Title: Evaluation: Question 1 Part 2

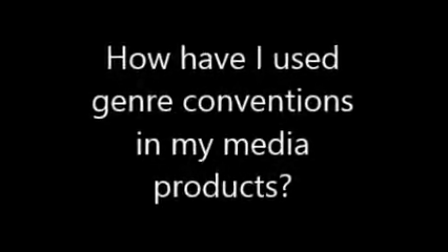How have I used genre conventions in my media products? Indie rock costume.
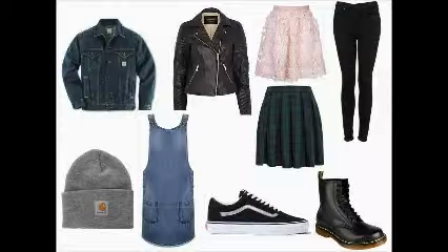This image was put together as part of my research into the indie rock conventions of costume. It's a general look into some of the common features found in music videos, such as leather jackets, denim jackets, tartan patterns, and skirts.
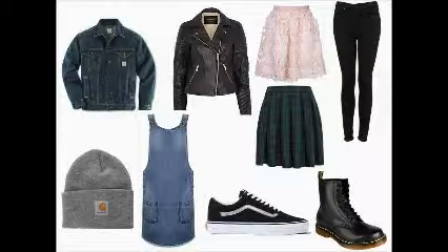This was very helpful as I knew that some of my friends already owned these types of clothes.
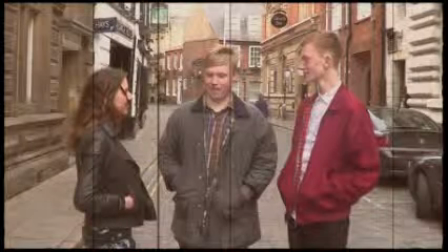Here in this image is the costume for the 3 characters in my music video. As you can see, the male character on the right is wearing a red Harrington bomber jacket. This fits under the indie genre convention as it is a very alternative type of clothing to wear.
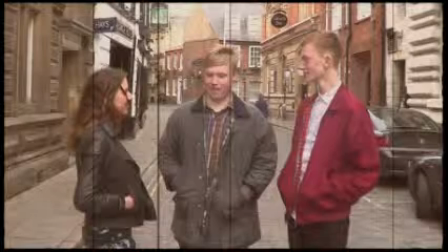The male protagonist in the middle of the shot is wearing a wax jacket along with a check shirt. This is also part of the genre conventions for male characters in music videos. In this and the next clip, the female protagonist is wearing a leather jacket,
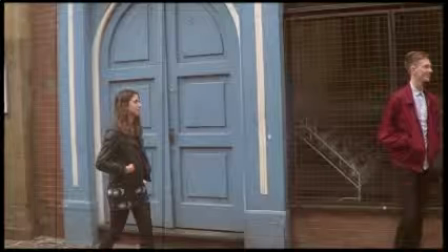which is part of the research I found that leather jackets were a big indie rock genre convention. The female protagonist is also wearing a black skirt. Black can be connoted to an alternative genre as artists are known to wear dark clothing.
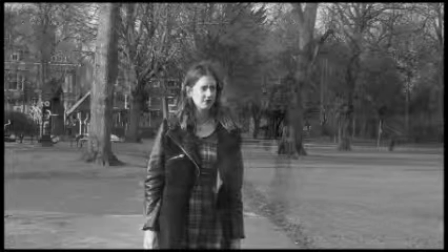Here I followed my costume research for indie rock conventions as my protagonist is wearing a tartan dress.
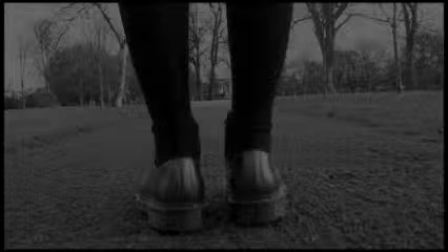I have also followed indie rock genre conventions by using Doc Martens for the shoes for my protagonist.
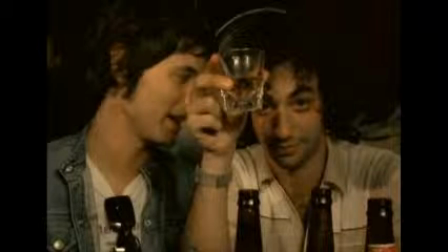Indie rock props. I didn't use many props in my music video, however I was influenced heavily by other indie rock music videos, such as the Strokes music video for their single, Someday. As you can see here, there is lots of alcohol used in this shot, including one of the members of the band is holding up a glass of alcohol.
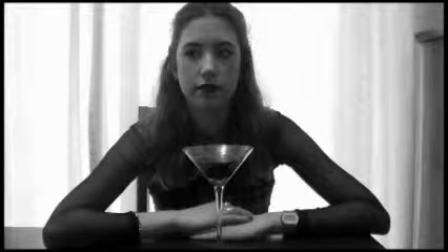In this shot for my own music video, the protagonist is having a cocktail. This supports Tessa Perkins' rule that not all stereotypes are false. This is because alcohol has become a convention of indie rock, and therefore it must have begun from evidence that people who enjoy indie rock music enjoy drinking.
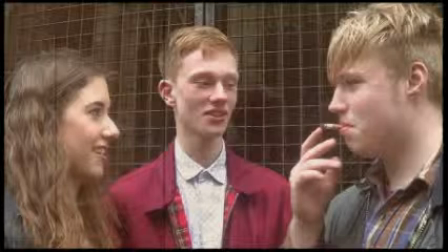Another prop related to indie rock is cigarettes, which I used in my music video.
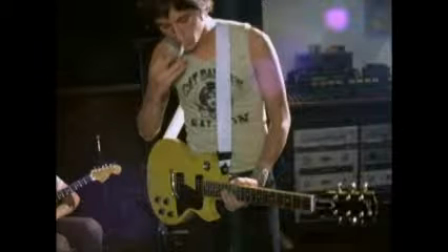As seen in this shot from the Someday music video, one of the band members is also seen smoking. This immediately shows that I am using props in a genre conventional way as I am relating straight back to other media texts.
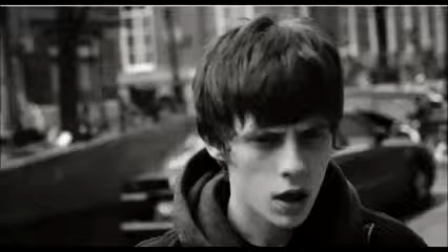Editing. Here is a snapshot from Jake Bugg's music video for his hit single Lightning Bolt. As you can see, a black and white effect has been added onto the top of the shot.
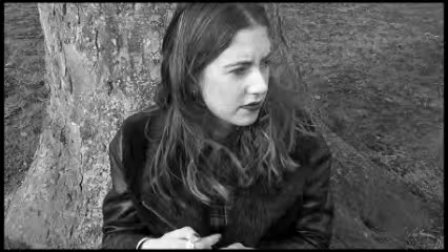I have incorporated this into my own music video as it fits under the genre conventions of indie rock music videos.
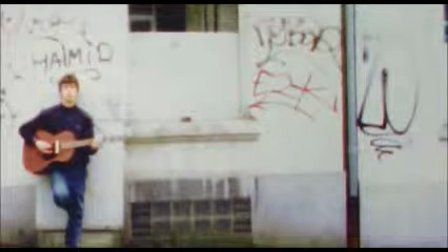Next is a shot from the same music video. A film effect is used on the top which adds a grainy, blurry effect which is quite out of focus.
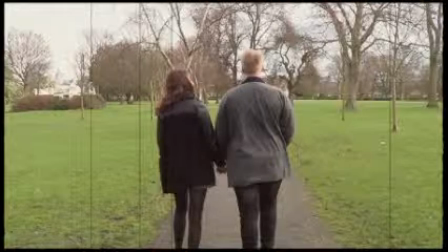However, I have not picked up on the out of focus aspect. I have used lines which create a film effect and also reinforce the genre.
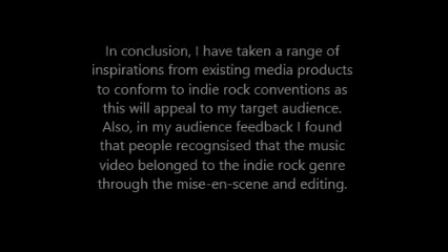In conclusion, I have taken a range of inspirations from existing media products to conform to indie rock conventions, as this will appeal to my target audience.
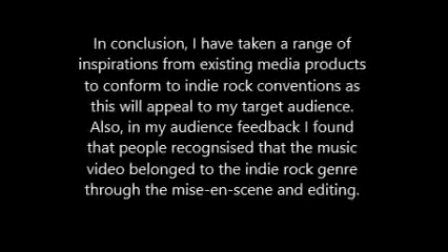Also, in my audience feedback, I found that people recognised that the music video belonged to the indie rock genre through the mise-en-scene and editing.
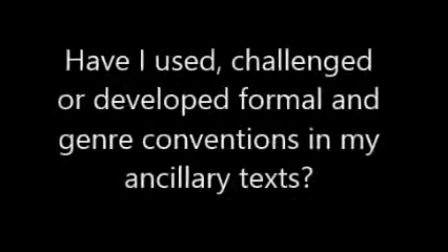Have I used, challenged, or developed formal and genre conventions in my ancillary texts? Right, I've got some examples of some of my own digipacks that I used when planning my digipack. Not all of them relate to the same genre that I was using, which is indie rock, but I think that it helped me confirm the kind of structure and theme that a digipack should have.
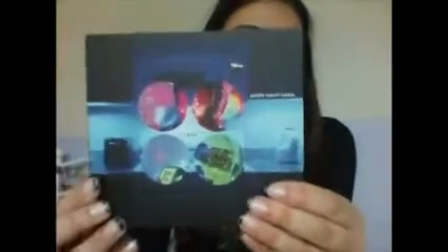This is an album by a band called The Internet,
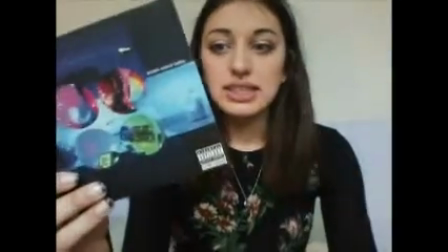which are quite a techno kind of like dance music band.
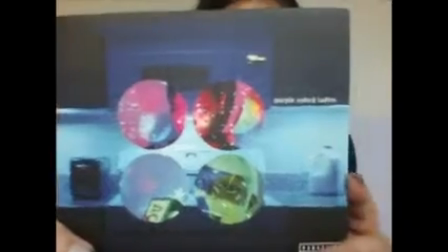As you can see, the image on the front cover, lots of bright colours.